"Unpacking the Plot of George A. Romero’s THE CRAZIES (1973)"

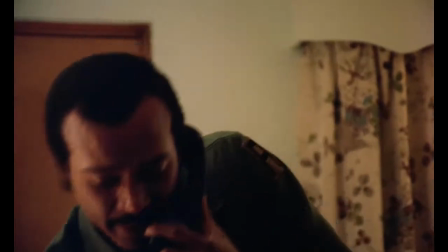0:01 Look, what's going on here? Who knows about this? What the hell's going on? What the hell gives here?
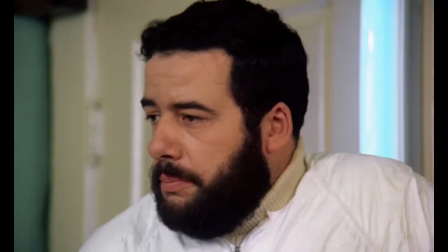0:06 Are we under martial law? What is this, another piece of information I forgot to pass on to you guys?
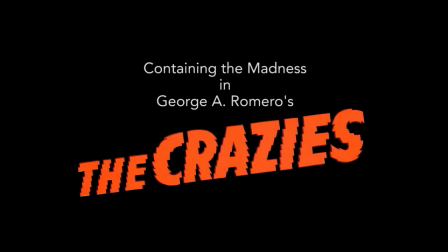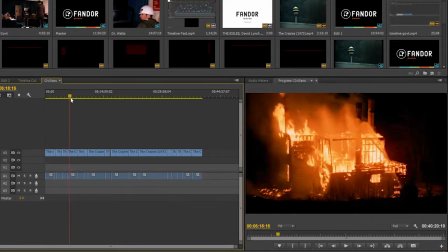0:20 This is George A. Romero's The Crazies. Well, it's a version of it. This is the film told entirely from the point of view of a group of civilians on the run from the army.
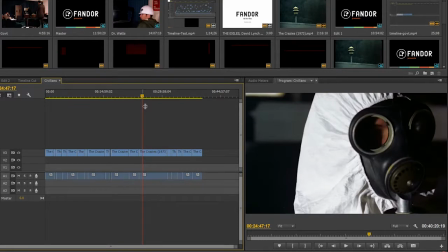0:29 This cut runs for about 40 minutes, but there's actually very little exposition in it, so all we know is that there's a virus in the town and a mass quarantine underway.
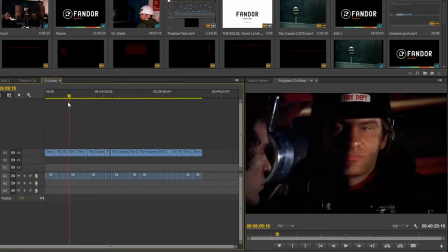0:36 With a lack of information, this version of the film is actually a lot more tense and confusing than the original, because we're put in the exact position of these civilians.
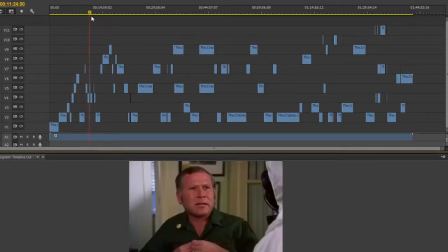0:44 The film is actually made up of all these small stories, complete with different information and perspectives,
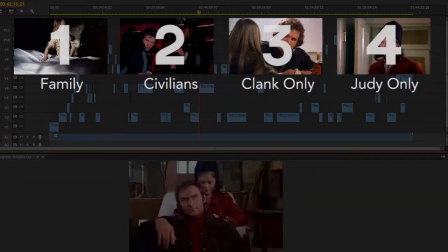0:49 so I've taken the film, put it in a video editor, and separated it into 11 different video tracks.
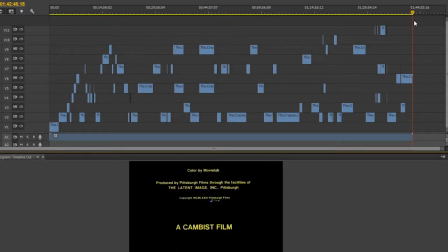0:56 Even just by looking at these tracks, you can see the way in which cutting back between perspectives is important for the film's structure as a whole. For example, at the start of the film, Romero quickly runs through 7 distinct perspectives. In the middle of the film, it moves towards longer scenes anchored in 1 or 2 perspectives, and in the conclusion, it returns to the fast cutting at the start.
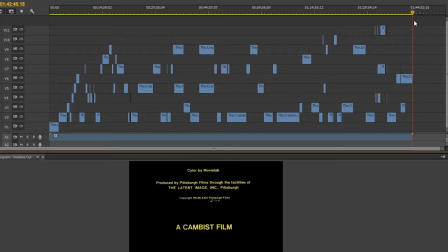1:17 Whilst there are perspectives that only involve introducing or concluding the character arcs of individuals, the most interesting are the following 5.
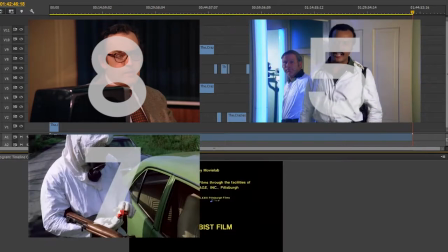1:24 The Government Brains Trust, the Army Headquarters, the Army itself, the Band of Civilians, and Dr. Watts.
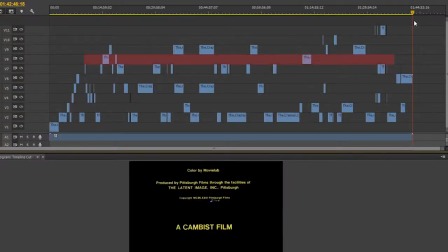1:32 Let's start by looking at the government scenes.
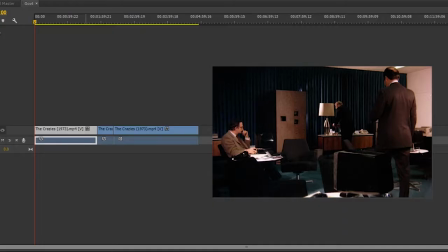1:34 There are only 3 of them, and they only amount to 5 minutes of the total runtime of the film, yet they convey a parallel narrative of the virus's outbreak.
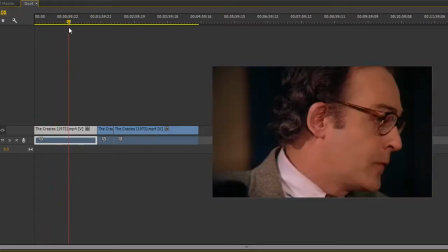1:41 We still hear about the enormity of the atrocity, but we don't see any gore or blood or violence.
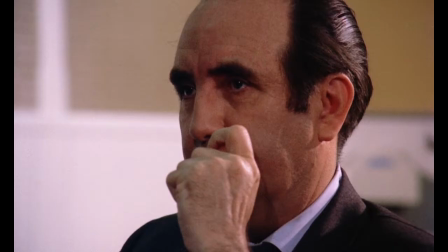1:47 We're cooped up in this one room with 3 men, and Romero uses a lot of tight framing on faces to reinforce that.
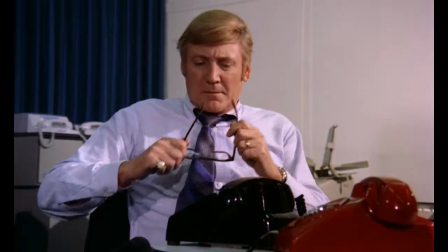1:52 We say there was a live weapon on the plane, not destroyed when it went down. We've got a team working on it.
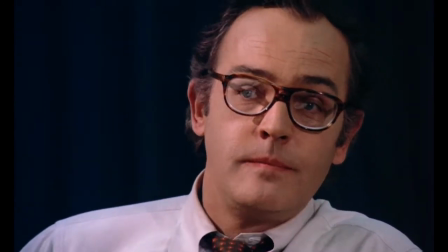1:59 If we have to push the button, we just say the weapon went off.
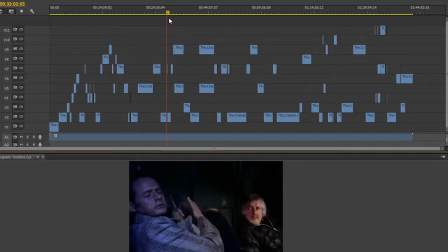2:05 Now let's look at the film through the eyes of those cooped up in the Army Headquarters.
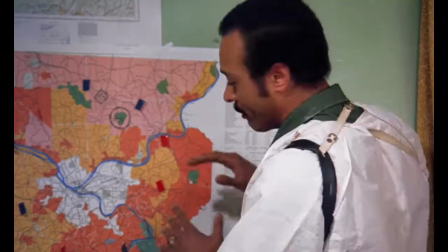2:11 Like the government scenes, here everything occurs in one space, and you can see that it's all shot within a doctor's office.
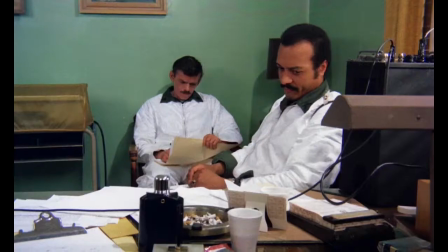2:17 If you only watch the scenes in the Army Headquarters, you'd get a sense of how the virus is progressing, but you wouldn't know information like the nuclear weapon hovering above them.
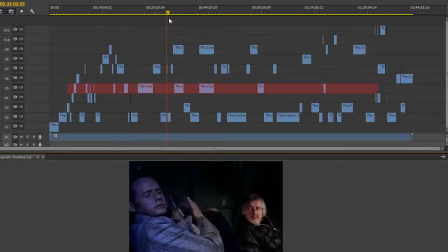2:25 These headquarters scenes are mostly used for exposition, and you can see in the timeline that almost all of them occur in the first half of the film.
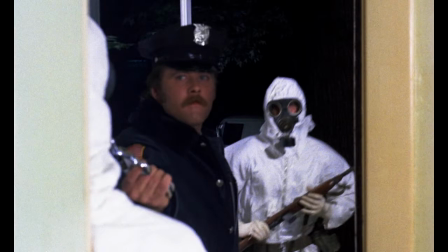2:32 And though they deliver a lot of information, unlike the government scenes, here there actually is some violence.
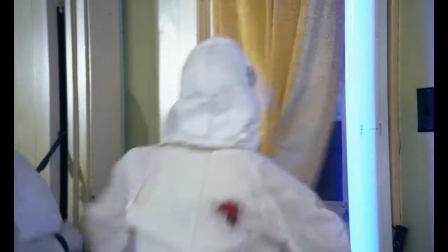2:37 Shit, Bucky! Every civilian, get in here! Get in here, soldier!
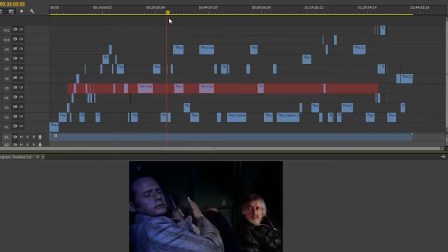2:42 Here!
If we point out those 2 scenes of violence on this track, you can see that they don't occur at the end. There's a big gap between them. Romero is not suggesting that violence increases over time for the Army Headquarters, but that them having so much information reduces it overall. This is clear if we look at the tracks with the most violence, the Army men and the civilians on the run.
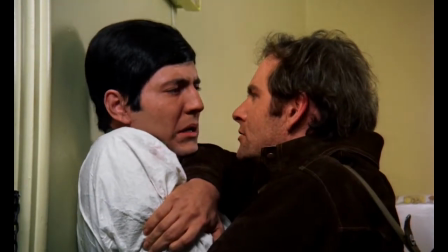3:02 What kind of virus is it? I don't know. Well, the Army only tells us what they have to.
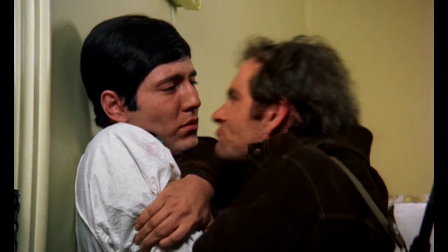3:07 This is one of only 3 scenes in the film in which a low-ranking member of the Army has any substantial dialogue.
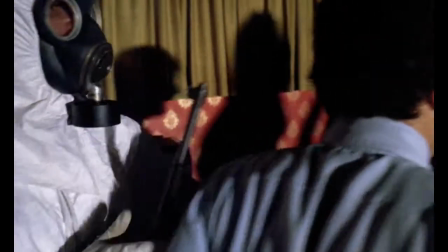3:13 Particularly in the first half of the film, almost all the Army scenes are just home invasions or shootings,
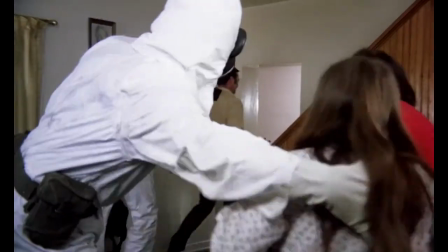3:18 which suggests something horrifying, that with a lack of information, violence is a necessity.
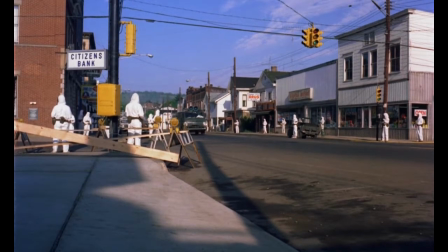3:27 The second half of the Army timeline gets a bit more interesting. Romero seems to be conjuring up images of the Vietnam War.
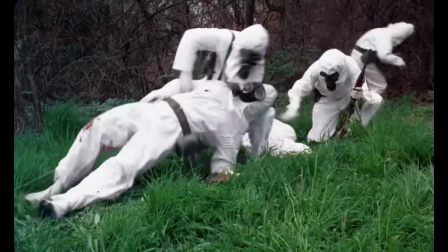3:33 You can see bodies burning, looting, a reenactment of the Kent State Massacre, and even the self-immolation of a religious figure.
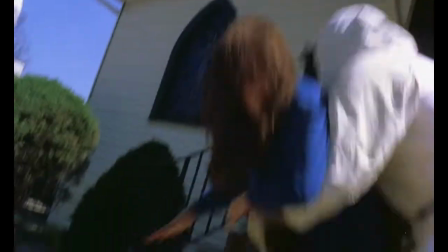3:41 In there!
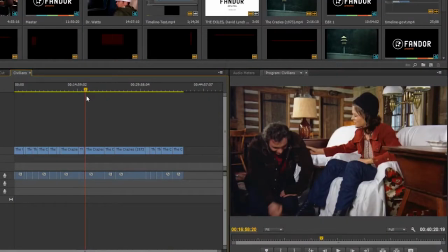3:45 Looking only at the civilian scenes shows us something interesting about information as well. Without any of the context from the Army Headquarters, these scenes are just people on the run, being chased, not knowing anything, and Romero clues us into this early.
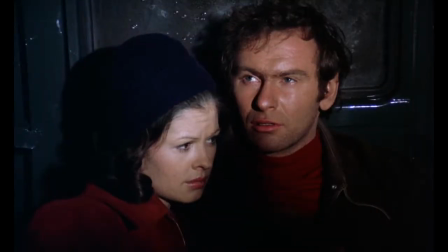We're in the middle of something and boys ain't playing games.